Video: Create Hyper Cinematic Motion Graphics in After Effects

Creating great motion graphics that look epic, tells a story, and something you're proud of does not have to be complicated.
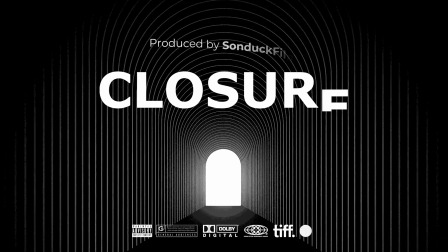[0:06]
We're gonna use shapes, effects, and clever buffoonery to create cinematic motion graphics. So if you want to build your own unique worlds in After Effects, get ready, because this is going to be a great lesson.
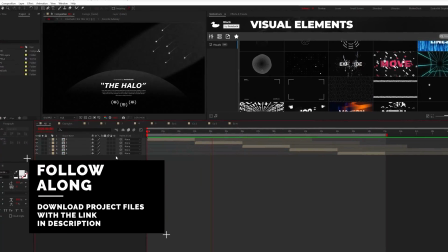[0:18]
The first step to creating cinematic projects is to create and lay out your design.
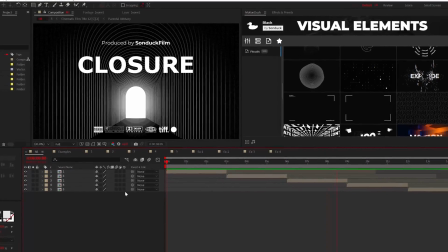[0:23]
The beauty of this step is that you can just use simple objects.
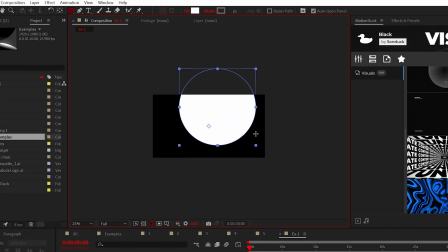[0:27]
For example, I'm going to use the ellipse tool to create two very large circles.
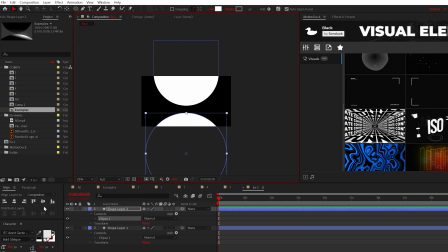[0:32]
You can use whatever shape that you want to use. Also, be sure to create a solid layer for your background.
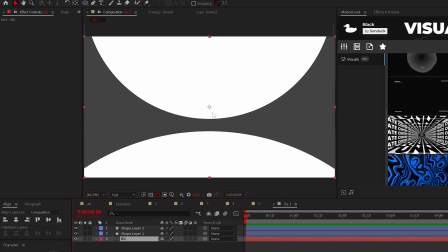[0:38]
That's very important. But don't worry about the colors at the moment. We'll get to that in a second.
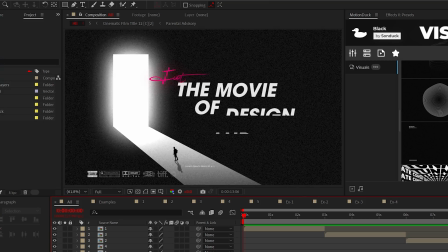[0:43]
For now, let's look at some other designs first so we can explore multiple ideas.
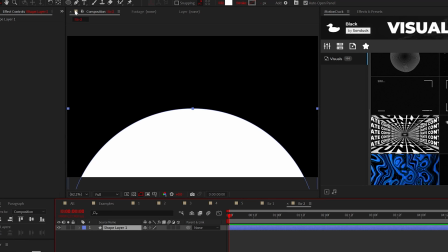[0:48]
So once again here, I have a circle and I can use the pen tool with stroke enabled
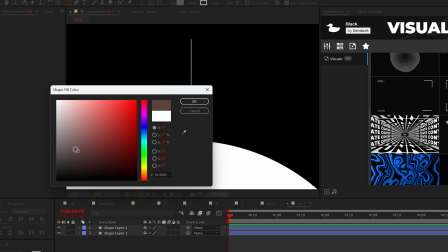[0:54]
to create a straight line and then create a small circle for the point to create a shooting star.
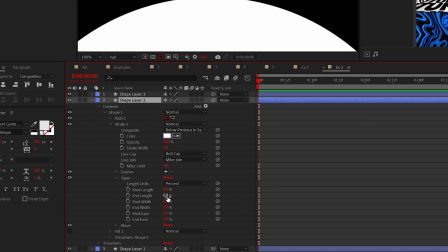[1:00]
And when you're working with stroke lines, you can adjust the taper settings of the line to make it skinnier.
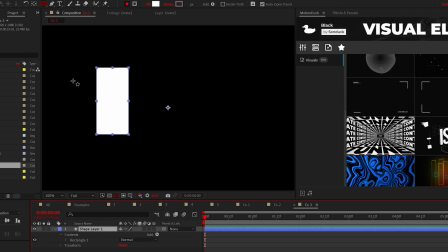[1:06]
Taking a look at another scene, I added two rectangles to create a doorway.
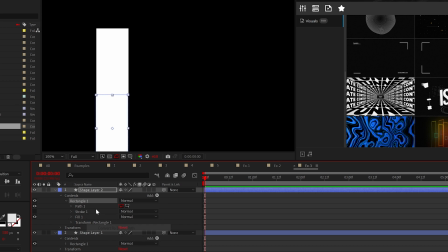[1:09]
Then I distorted the path of one of the rectangles to create a floor, or what could later be a beam of light.
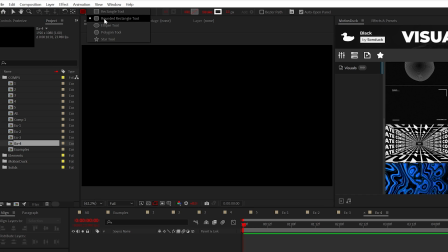[1:15]
If you want to create an arch hallway like this, you can use the rounded rectangle tool to create a large rectangle.
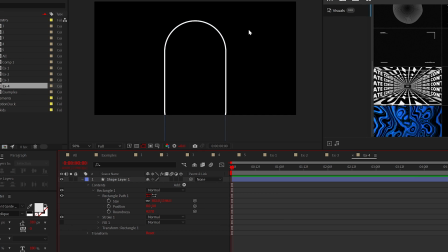[1:21]
Then adjust the roundness of that rectangle to smooth it out. Lastly, you can add a repeater to the shape layer.
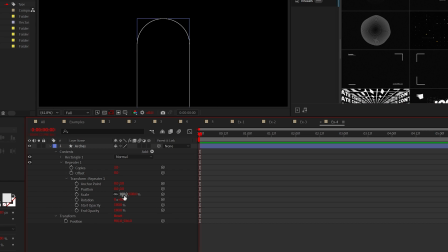[1:28]
Go into that transform repeater and set the X position to 0, adjust the scale by a touch, and change the start opacity.
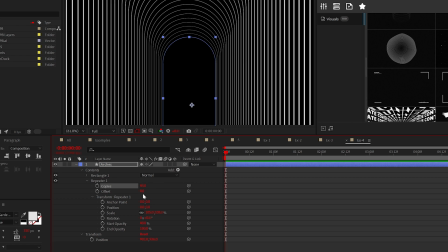[1:37]
Then increase the number of copies and adjust the offset to position the arches.
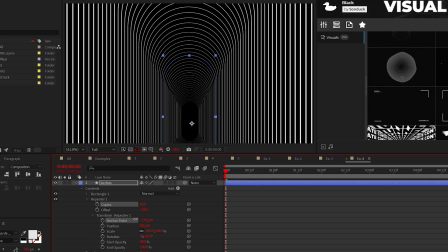[1:42]
And if you're following this technique, you may need to adjust the anchor point to center align the arches.
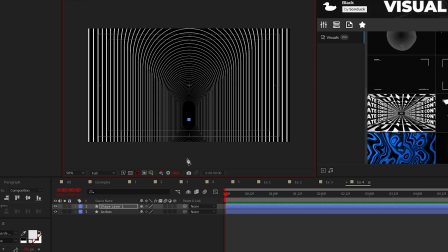[1:47]
For the floor, you can use the pen tool to draw a straight line,
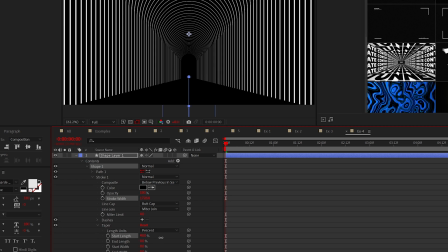[1:52]
then set the stroke amount to an incredibly high number, and then adjust the taper of the line to make it seem like there's Z depth.
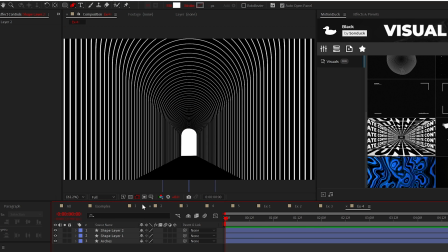[1:59]
I also added a custom white door at the end of the path with the pen tool. Okay, I just wanted to go through several design ideas that you can create for your scenes,
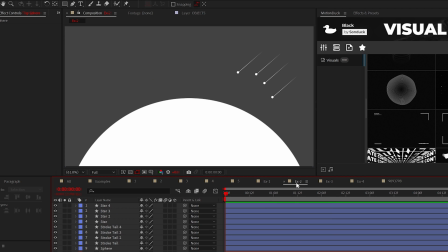[2:07]
but I really wanted to show that all it takes is simple shapes and you don't really have to overthink anything.
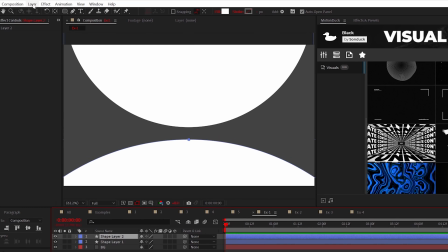[2:13]
But now, the next step is adding gradients and setting your color. With one of our spheres selected, we'll apply the gradient ramp effect from Generate.
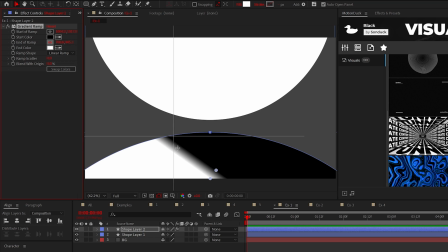[2:21]
You can position the gradient points how you see fit, however, I want to use the gradient to light the scene.
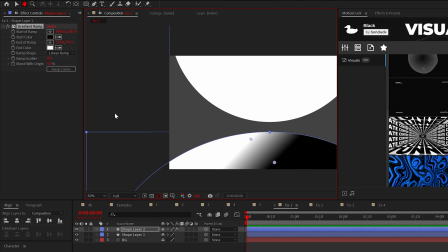[2:27]
For example, let's imagine that there's a light source off the screen right around here.
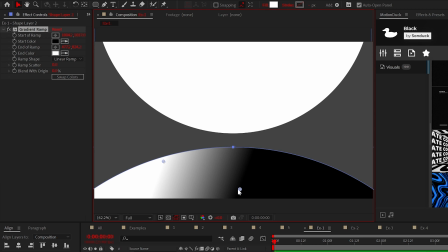[2:31]
I will take the white point and shove it to the corner of our layer, then I will take the black point and place it below.
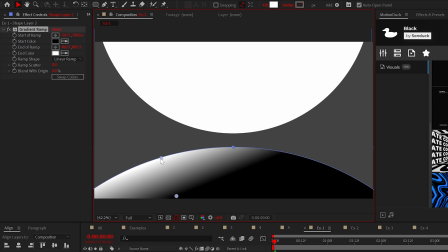[2:38]
The closer together these points are, the harsher the contrast will be.
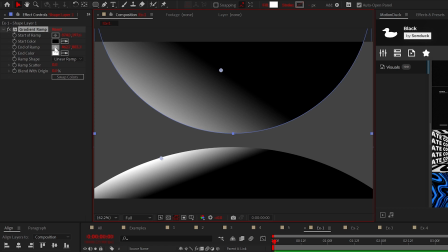[2:41]
For the top circle, I'll shade it similar to the previous design, but we'll make that white point darker to create a unique style.
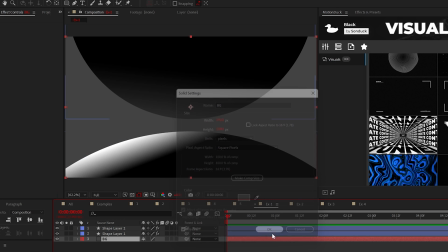[2:48]
For the background, we'll just keep it gray. And now we'll go ahead and look at the hallway scene, and the light source could be coming from the door,
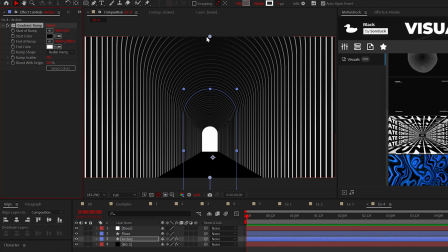[2:56]
so I'll set the gradient ramp to a radial ramp on our lines.
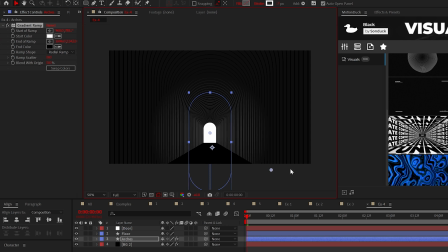[3:00]
Then adjust the points to make it seem brighter from the center of our project and then darker around the edges.
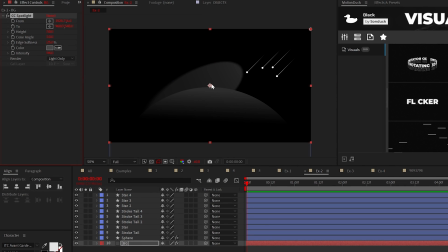[3:06]
For this scene, I'm using the CC spotlight effect to create a beam of light to illuminate the shooting star.
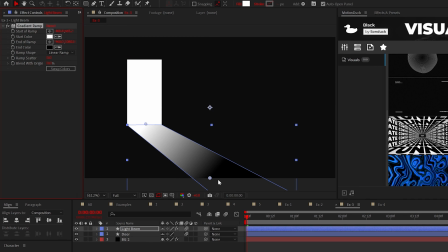[3:13]
And for our last scene with the doorway, I'm using the gradient on the floor to showcase the fallout of light.
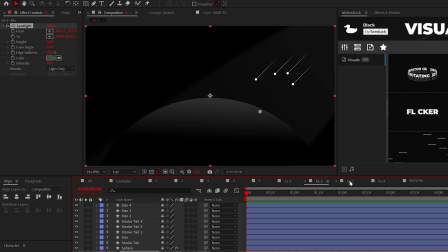[3:19]
So think about the brightness of your colors in the terms of lighting to make your scenes cinematic.
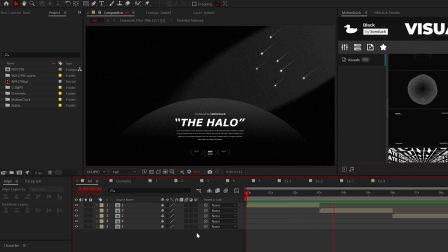[3:24]
In the next step, we'll actually make everything pop and look magnificent.
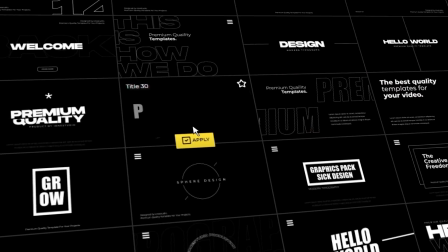[3:28]
But first, if you have not already, be sure to get our 100 free motion graphics template pack for After Effects and Premiere Pro.
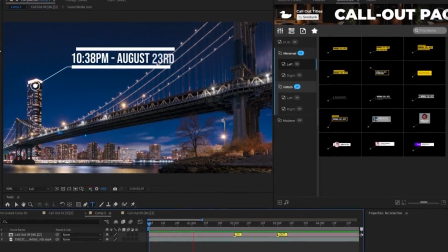[3:34]
With our Motion Duck extension, you can add graphics instantly into any project, then easily update the template to your project needs and save hours of time.
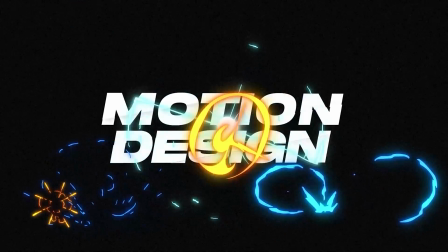[3:43]
So whether you need seamless transitions, titles, graphic effects, unique motion graphics, or just creative elements,
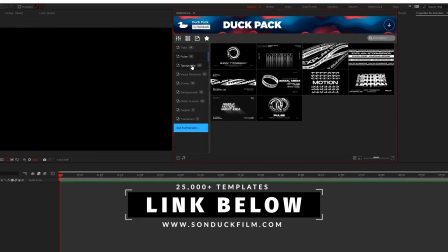[3:50]
you can check out everything for your future projects, including our free pack with the link below.
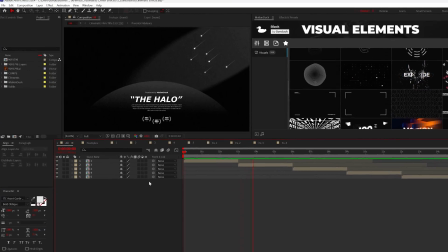[3:55]
So now let's make our scenes actually cinematic with a series of optional effects.
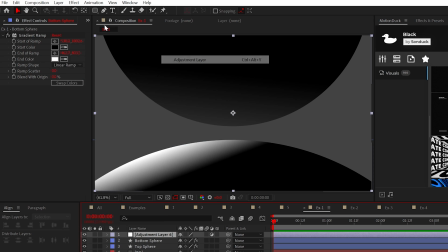[4:00]
Create an adjustment layer and go to Effect, Noise and Grain, and add Noise.